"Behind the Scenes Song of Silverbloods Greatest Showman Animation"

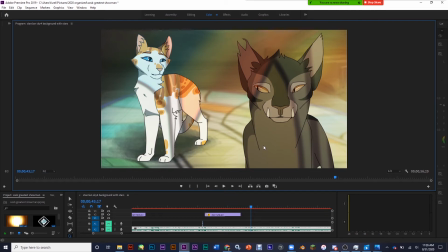She was another one that we had to simplify, and I was just hoping that it was okay because most of hers was different shading and gradual kind of effects, and I didn't know how to really make that look really good, so I hardened the edges and took the colors as best I could.
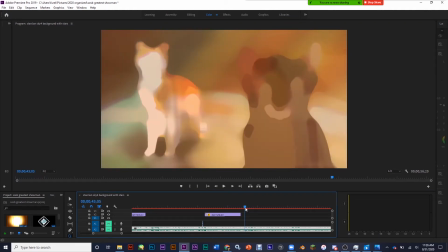That's Rusa appears to be a Lycoy cat, and so if you don't know about Lycoy cats, they have a genetic mutation that thins the hair in certain places of their body.
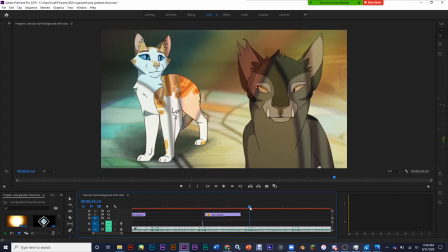So where Rusa is darker is where she has more hair, where she's lighter is where she has less. Yeah. And so that's, at least I believe that's how that was supposed to be portrayed. If you notice, there's actually, the light is actually slightly shifting behind him. It was just kind of a subtle detail that I did.
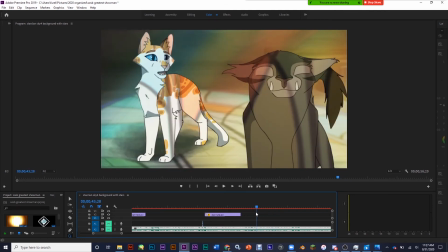You can mostly notice it with the blue and the yellow. It was just kind of tiny. But yeah, I drew the background. When I was first introduced to the idea of being in like a stained glass window church thing, I really wanted them to be in the light, and I really wanted to show like emotions by which colors they were in.
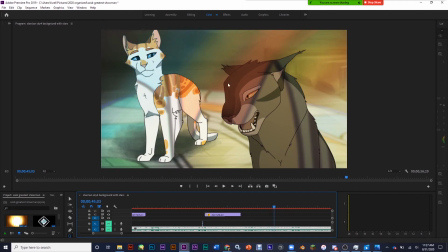Like the blue kind of a better mood state than the red, which is starting to get annoyed with the deputy.
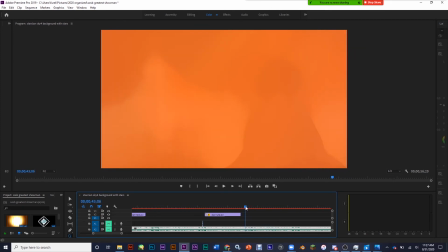And I really wanted to just kind of play with that idea. And I spent too long on this. This effect was done in After Effects, where I wanted to make it look like it was going through the window.
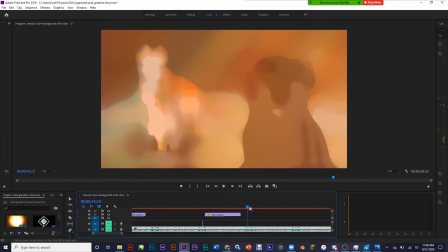Looks like your character's... Look, Dimithra's growing ears. I have ears. All your ears are belong to us. Yeah, so it makes them look like blobs.
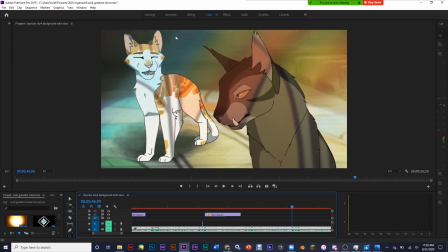So I animated Dimithra there in the... what a lovely frame. I animated her there in the back. So you can see that I actually animated her on like 3 separate layers.
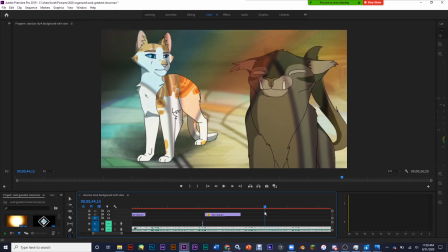She didn't really need her body to be moving.
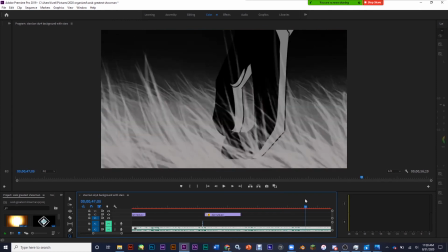So I animated the head and chest on one set, and the tail on another.
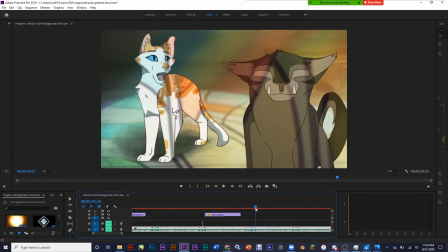I actually spaced the tail and head motions so that they were on like different frame rates and would seem a little bit, I don't know.
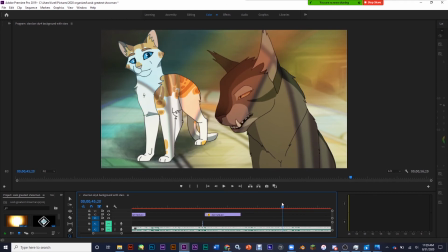Separate? Yeah, just like separate. I actually lip synced her saying blah, blah, blah, because that was written as a interesting aspect on the character sheet when it was sent to me. Well, not sent to me, when I sneakily retrieved it.
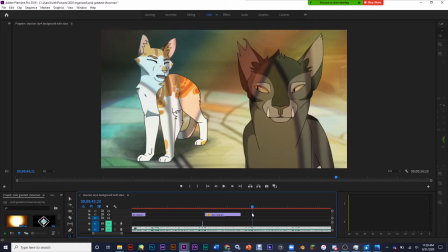But so yeah, she was pretty easy to do, except that halfway through, you see the little dot on her nose right there? Yeah. I finished the entire animation and realized that I put the dot on the wrong side, and I had to go back and redo that. I shouldn't have put the dot in there. Tangent added a really cool set. Okay, can you stop?
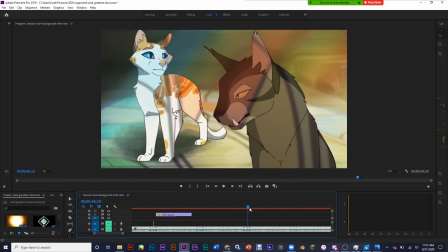This next scene actually turned into a collab, even though it wasn't originally intended to do that.
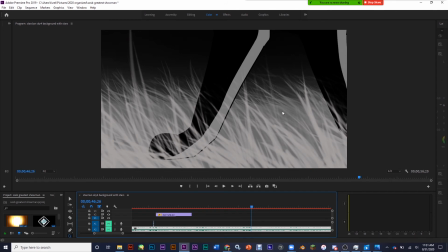So I drew the grass, and I did the general After Effects kind of stuff, and the shading, and...
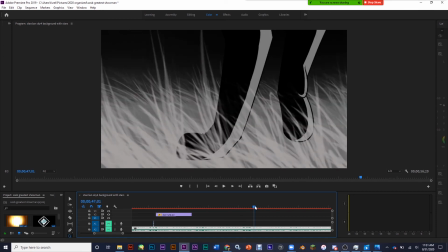Yeah, I animated the actual walk cycle. It looks a lot better than I thought it did.
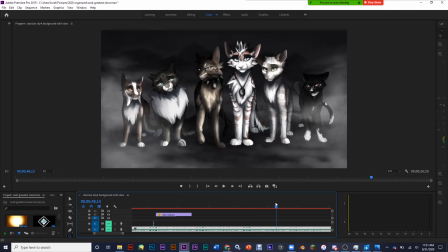I think because my Photoshop maybe doesn't render the way I wanted it to. For some reason, it looked jerky to me.
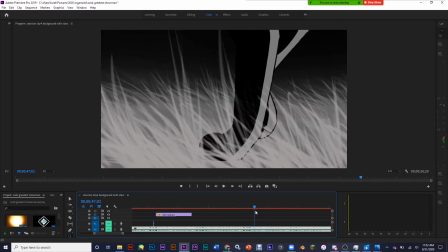So I went over this with like 3 or 4 passes, just revising the motion. I got real tired of it,
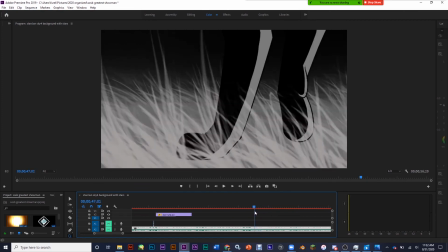so I asked Tangent to help me out with the background and like the effects and stuff, because I'm not very good at that yet.
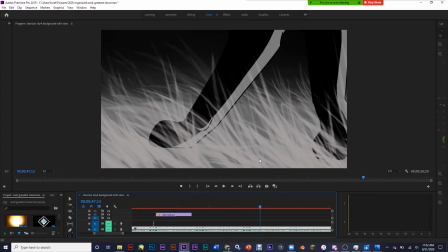But yeah, so I did the effects. The grasses layer, there were actually... I think 3 different layers.
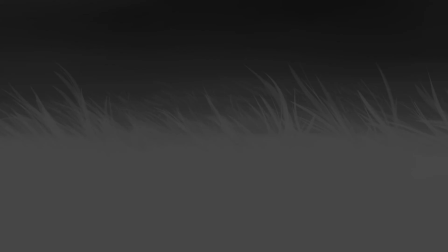So there's this kind of background layer that I used, and then 2 layers in the front to really just kind of give a sense of depth.
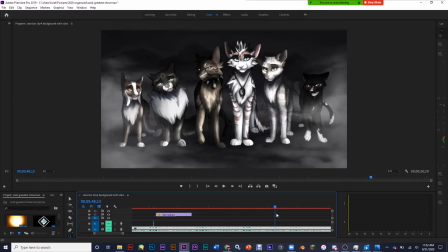And so this next shot is where we start getting into our still frames. I mean, it's mostly still frames. You can see the fog at the sides, it moves. Yeah, we did the fog. I did the sketch for this one.
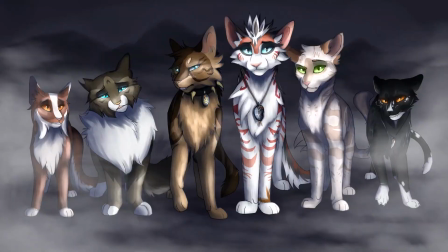Yeah, so I drew all over the sketch. This is my painty.
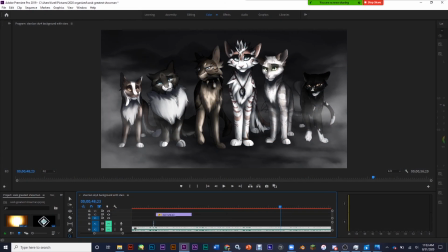It's not really like a painty style. This was my simplified painty. You can still see some of the lines that I left in, which, not unless you look for them. I kind of tried to shade them appropriately. I actually left the full designs in here.
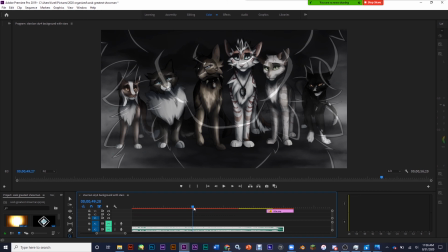You can't really see them because of the shading. So this cat right here was just this mysterious cat that we didn't know. Please load. There.
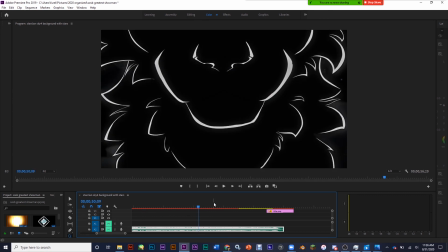It was this mysterious cat that we really didn't know much about. So I kind of wanted to convey that, and I had just finished watching Avatar: The Last Airbender, and one of my favorite shots was how they didn't show anything above the nose. For the Fire Lord? Yeah, for the Fire Lord, like this really kind of hidden, secretive shot, and I really liked that, and I wanted to make it for a cat.
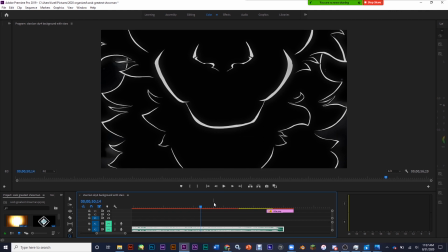So that was really what pushed this design a little bit. And you animated the basic shapes, and then I remember you called me, and you're like, so, I'm animating the fluffies.
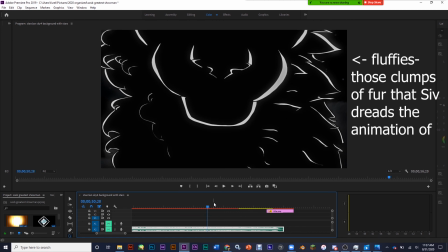And I sat there and I went, why would you do that to yourself?
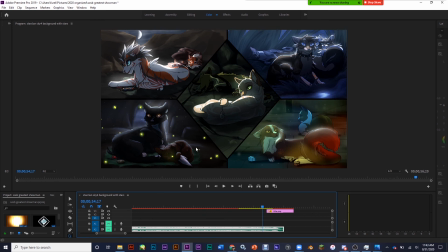So she did this one, really, really cute, and this is actually my little character in the roleplay. And I was really happy with how that one turned out, and yeah. I did the rest of these, which is another reason why she got the lineup. So we both kind of had a turn to be able to draw all these characters in their wonderful complexities.
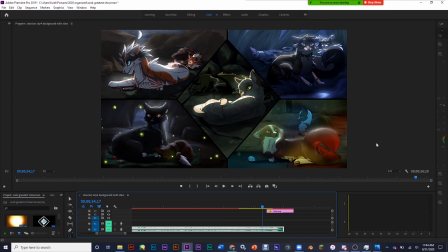And it makes a good contrast to the previous scene where everything was...
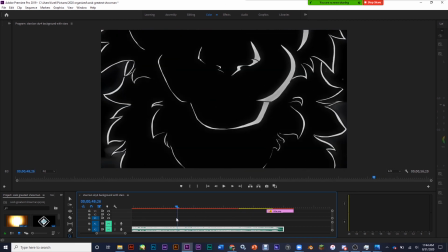We wanted to, like, clarify that everything was really desaturated because it's like a dream kind of thing.
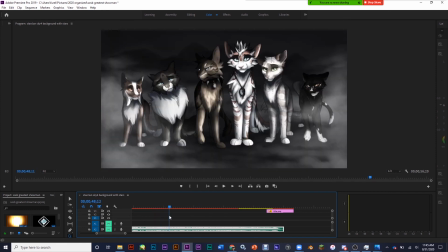Yeah, so this was in black and white, and this is actually a desaturated version of the one you sent me. So anyway, yes, this was our project. Thanks so much for watching, guys. Yeah, thanks for watching. Sorry if that wasn't always totally coherent, but this was a fun project. Bye!